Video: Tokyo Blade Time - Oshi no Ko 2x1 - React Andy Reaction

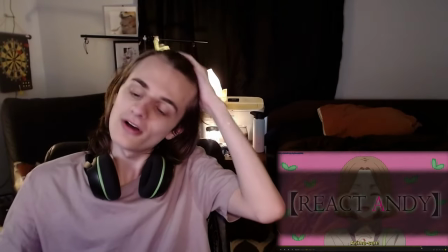Like, the forget Okane was so brutal on my heart last season.
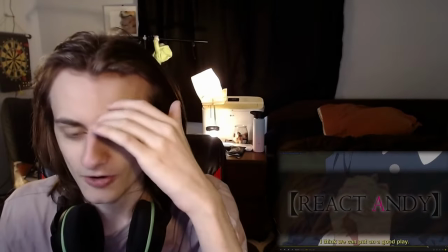Aqua's, like, such an interesting character. Um, there's, like, you know, there's a bunch of stuff going on on that side of the fence with, like, character drama,
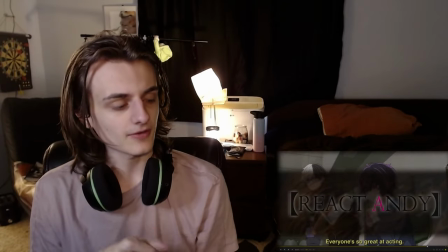but more than all of that i think what i really love about this show because it does it
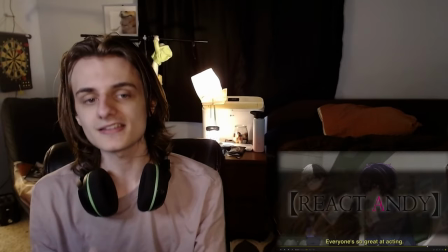and it's something i don't see otherwise is how it treats creation how it
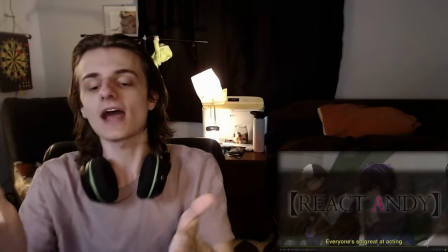treats acting how it treats performance right and that's what caused me to have a mental breakdown i remember at season one episode one of oshinoko bro i
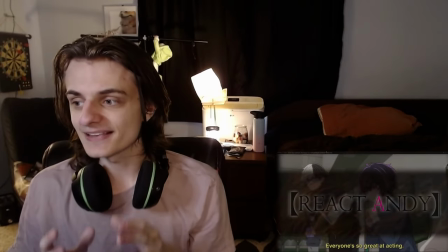literally gives me like like identity crisis bro eyes
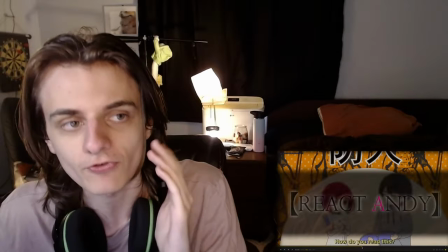character which is why i love her so much she's such a phenomenally written character she's so fascinating
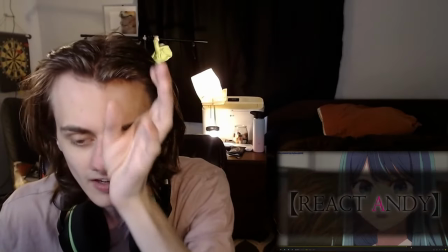and the the ripples she has on the other characters are really fascinating as well but even on her own bro just i really like it
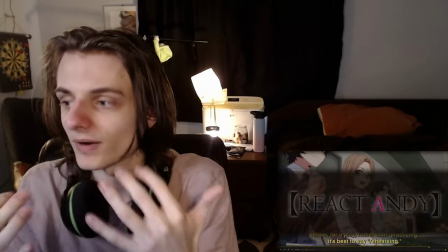makes it just constantly reminds me of what i'm doing because bro even more
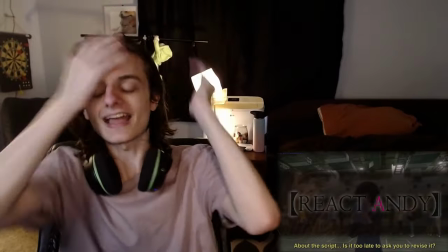than like like i was just talking about the whole thing of creation right how
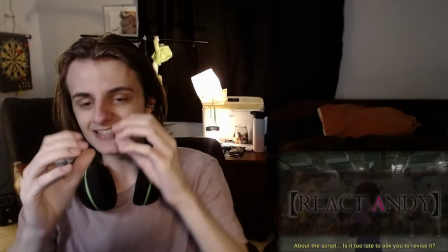like the show has to was created by somebody and it's a show about people creating things right performing things acting things
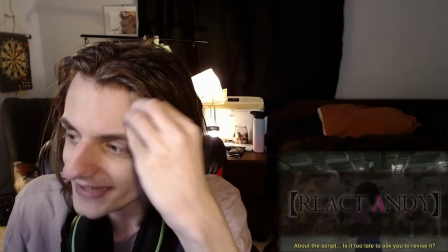adapting things but the crazy thing is i'm kind of doing it a little bit right now and any any reactors doing that right now right where they're responding to but they're putting
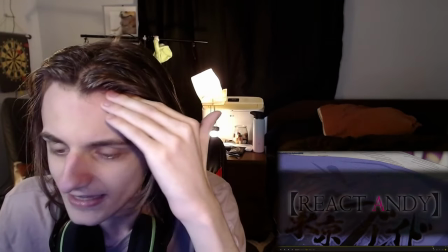on their own performance right and that is just it's such a it's such a like part of the process that is never really looked at that
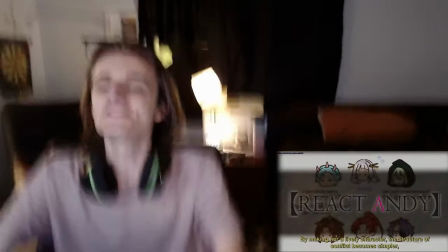closely and that's what i love about oh shit oh bro as much as like
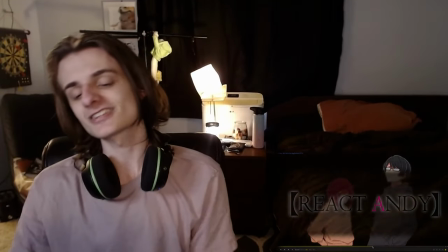i love the the characters the motivations the drama the stakes you know
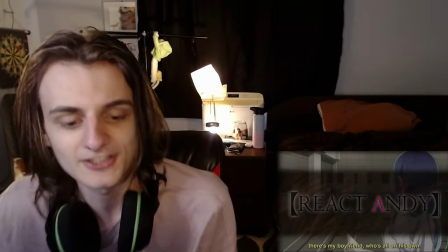the mental like scary things aqua the beautiful animation the really creative like flow of the scenes right the beautiful transitions
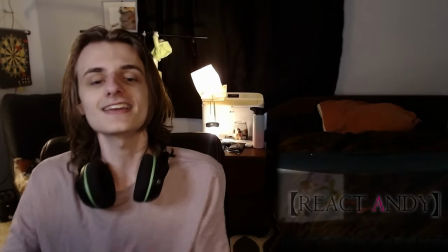the really good op ed the ost the music as much as i love all those things the way it talks about performance and creation it really just takes it all the way home
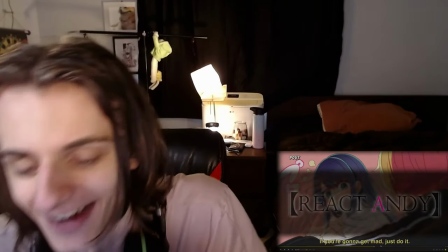for me this show is so good bro i'm so excited for season two to keep going bro oh my god this is
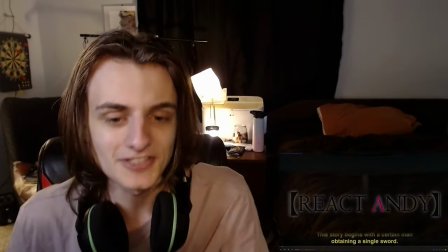so good bro what is i even gotta say okay let me just do one more scroll through i am gonna i think i'm gonna do oped in a separate video i
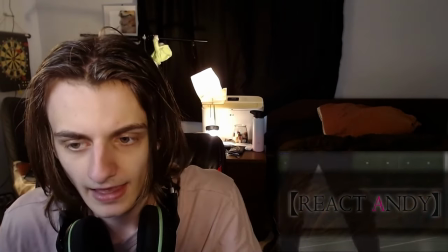think that'll be good um and i kind of want it's you know it's good to get these out quick because
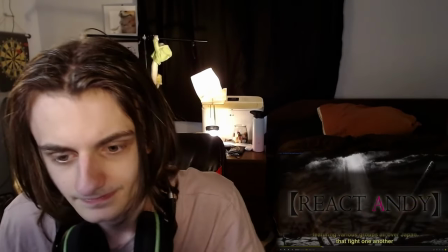you know they just came out um yeah bum bum bum bum
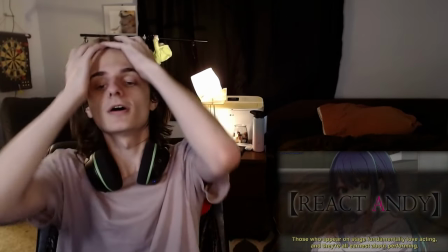oh this shot was so good too bro where it's like aqua aqua is sitting down with akane but then there's like
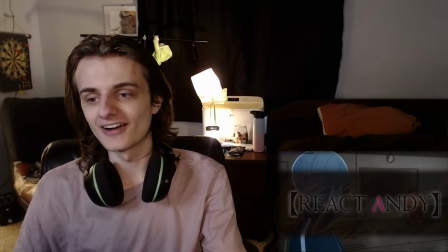the another aqua is like looking over at his target i mean that just bro
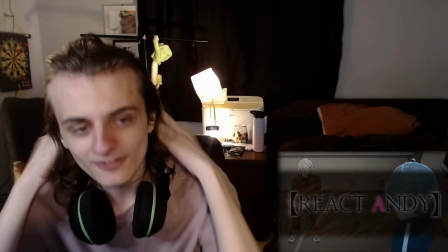it's stuff like that that keeps it fresh man because it's crazy we're literally
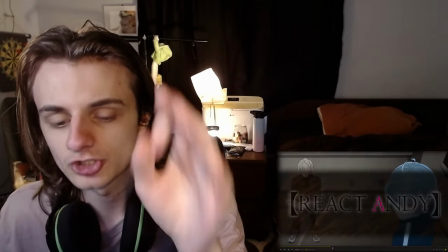just we're literally just chilling in this big room
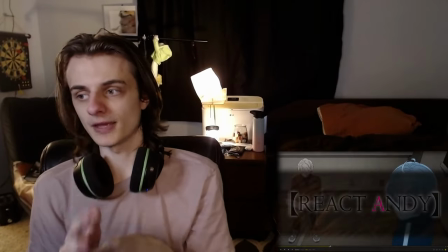but they managed to make chilling in a big room interesting by doing stuff like this right
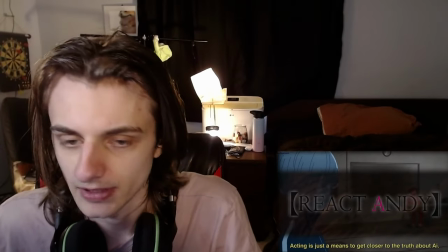and then the blue the red i mean that's pretty obvious i'm just like kind of clean coloring right to make to make it really clear
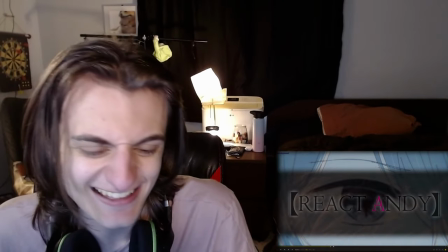um oh the darkness in the eyes oh my goodness i forgot how scary aqua looks sometimes man
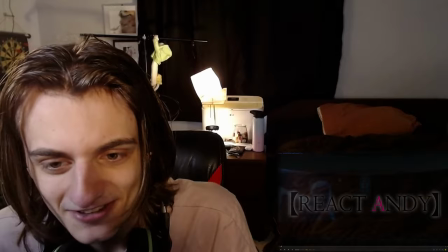this this this these characters i love these side characters bro i'm so excited to see more of these side characters man but yeah okay how many swords 24
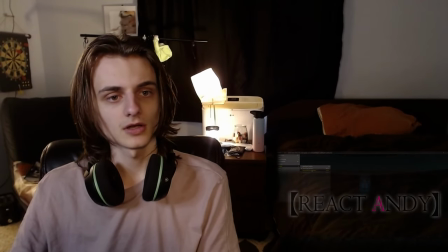27 27 swords we're gonna have to figure out who's gonna get all the swords um there once was a great war renowned warriors but the
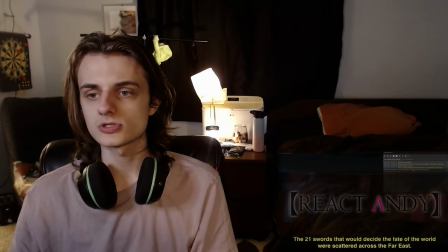conflict saw no victor the 21 swords the story begins with a certain man obtaining a single sword
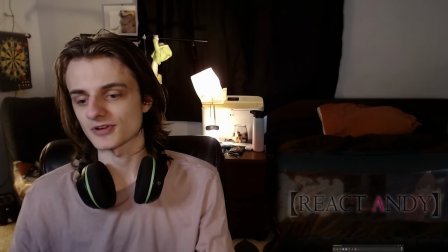braid let me just watch this one more time now that we know the characters right um a shout out
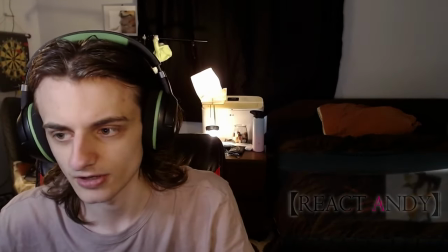blade who's next who's next this is con his character right i think this is con yeah this is con his character dang
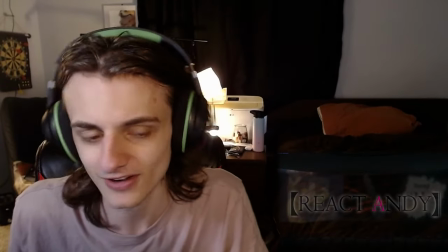she got crazy looking swords bro these are like barbed man what is going on here you could like is it like a sword breaker right where you like catch the other
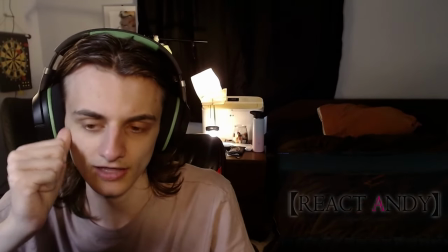person's sword like in the gaps and then like snap it or like wrench it out of their hand i think i've seen that before this
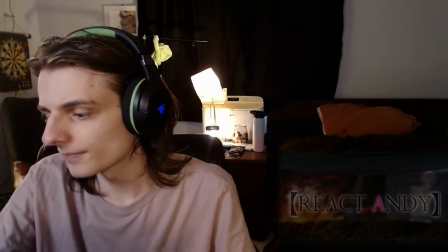this is one of the new characters right oh that's um that's um um melt isn't that melt bro